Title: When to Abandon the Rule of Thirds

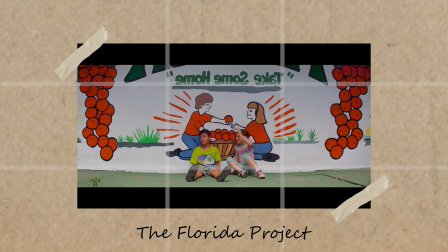The rule of thirds is one of the first compositional techniques taught to photographers and filmmakers.
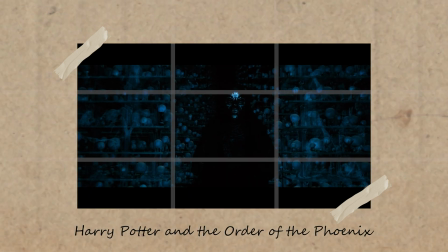But what exactly is it? Why does it work? And most importantly, when should you break it?
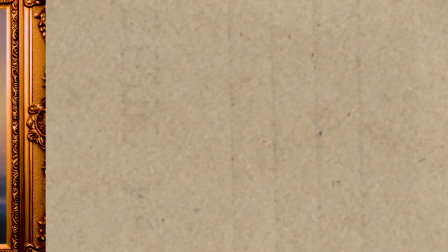This technique was first ever recorded in the 18th century.
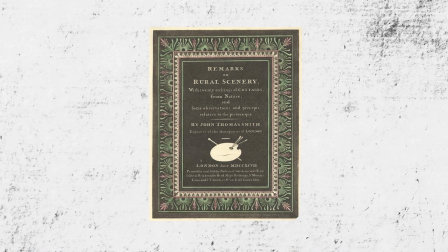John Thomas Smith wrote about the rule of thirds in his book Remarks on Rural Scenery.
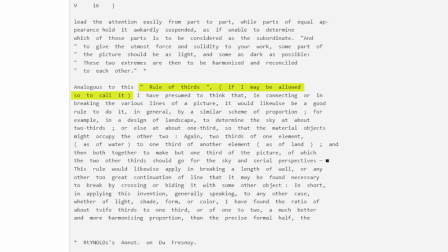Instead of dividing art pieces into halves for balance, Smith suggested breaking the art into thirds,
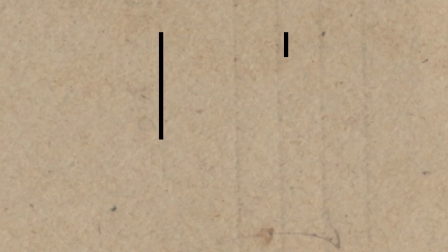emphasizing the importance of placing the most essential elements along these lines or at the intersections.
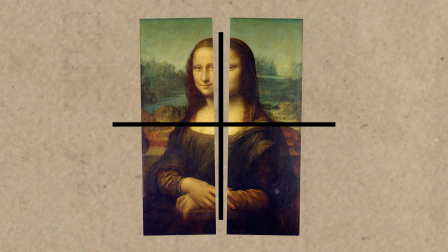This shifted many art pieces from a rigid, centered composition to an off-center balance, creating visual interest and movement.
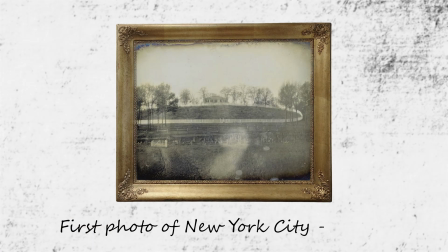As photography emerged in the 19th century, early photographers took on a lot of the design principles used by painters to create their images.
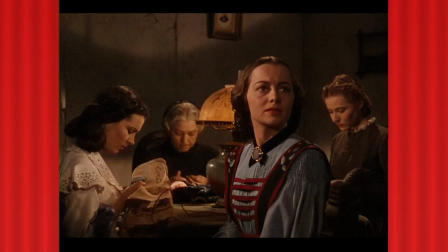This approach carried into filmmaking as cinema developed in the 20th century.
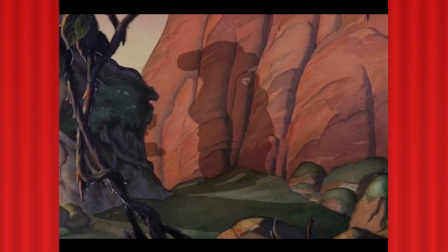Directors used the rule to frame actors, landscapes, and key objects, creating an immersive experience for the viewer.
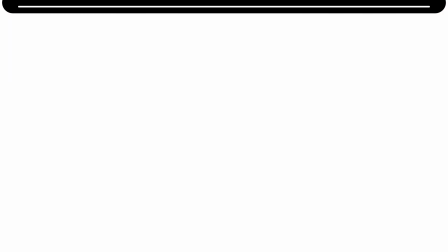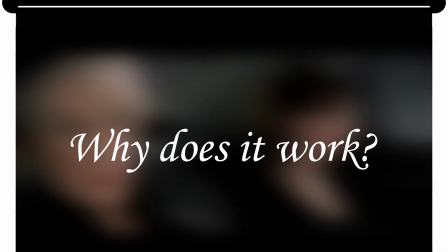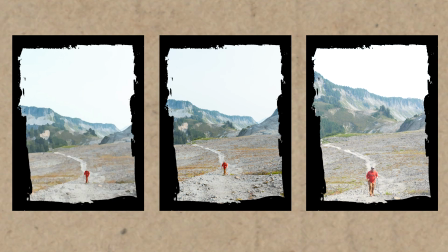Whether you're a painter, photographer, or filmmaker, every artist wants to tell a strong story.
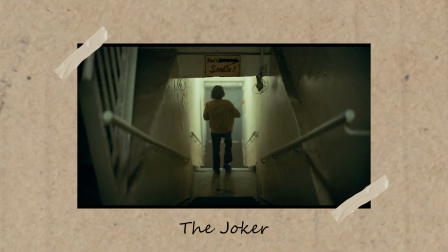Just like an interesting story uses conflict, an interesting frame needs something to draw in the audience.
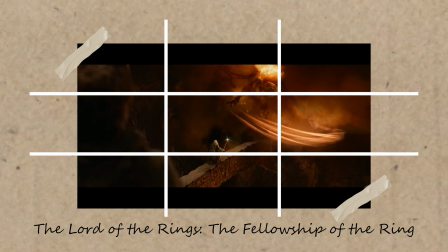Placing key elements along the grid or at the intersections naturally guides the viewer's eye through the scene.
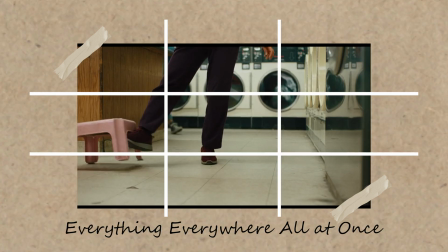Rather than settling immediately in the middle, the off-center subject causes someone to explore the entire frame.
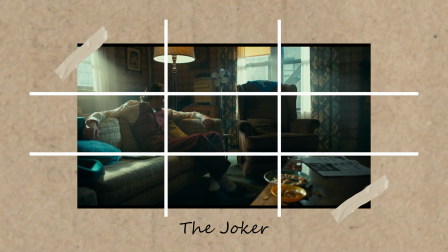It creates an element of tension, of asymmetry, and subconsciously the viewer solves this tension by looking around the frame.
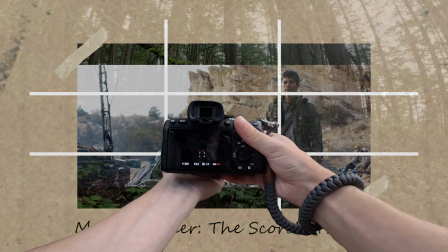When you view pieces of real life, you don't typically perceive the world in perfectly centered compositions.
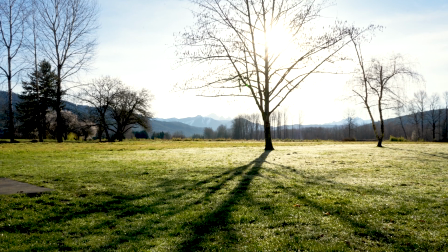The rule of thirds aligns with the way our eyes scan the real world, making the image feel natural and engaging.
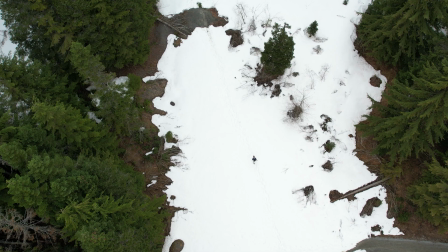When 2/3 of the frame can be dedicated to something other than the main subject,
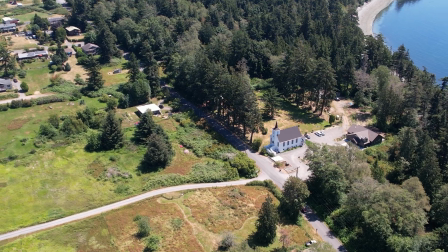you can see more of the environment and understand how the environment is relating to the subject.
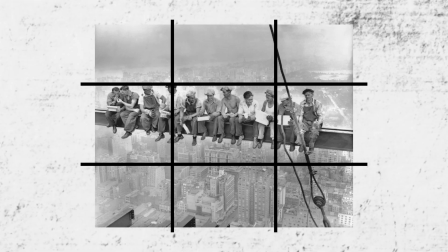Critics will look at examples of this technique and call out pieces that aren't exactly aligned with the grid.
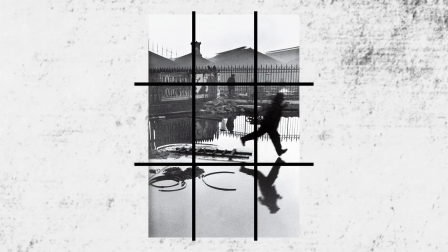The lines act as a guideline, helping the artist understand where the thirds are.
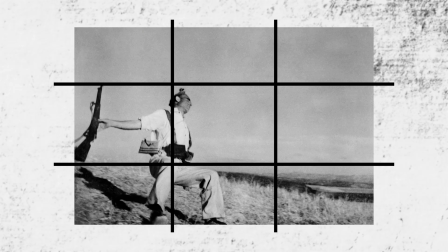But really, this technique is describing where not to put subjects.
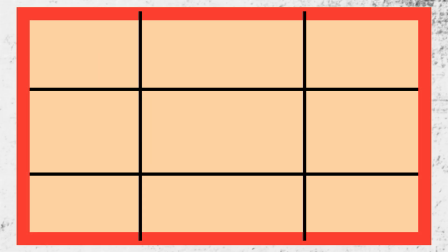Keep objects away from the very edge of the picture, in the corners, or directly in the center.
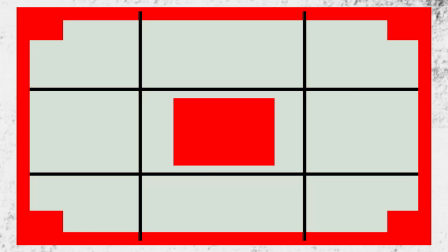The negative space balances the composition and gives a subject room to breathe.
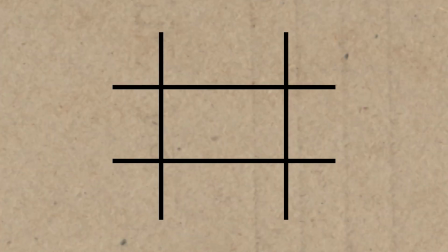The use of rule of thirds should be guided by the story you want to tell,
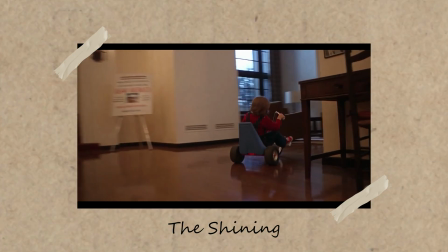the balance you want to achieve, and the natural flow of the viewer's eye across the frame.
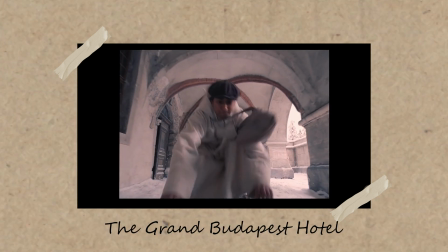Understanding the rule of thirds is crucial for knowing when to break it. Centering a subject can create a sense of power, isolation, or symmetry.
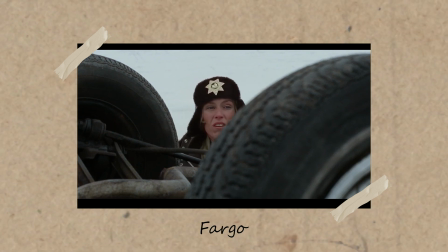Famous directors like Stanley Kubrick and cinematographers like Roger Deakins
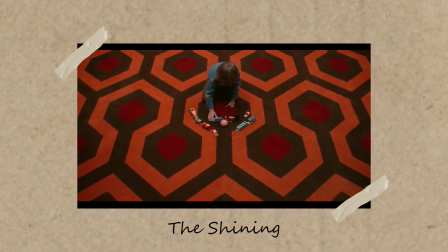famously use centered compositions to evoke tension or bring out a scene's emotional weight.
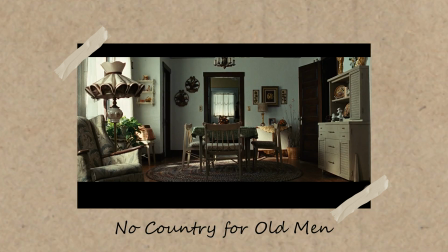And there's no exact guideline on when to use and not use this technique.
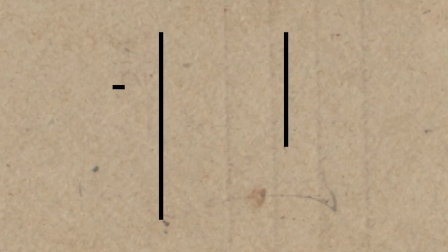If your story or photo needs a feeling or emotion conveyed that can't be brought out using thirds,
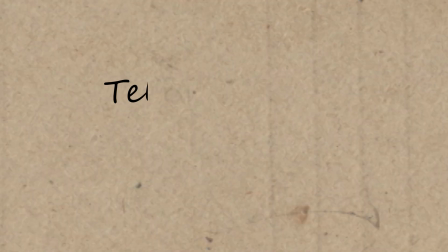break away from the lines and tell the story however it can be told best.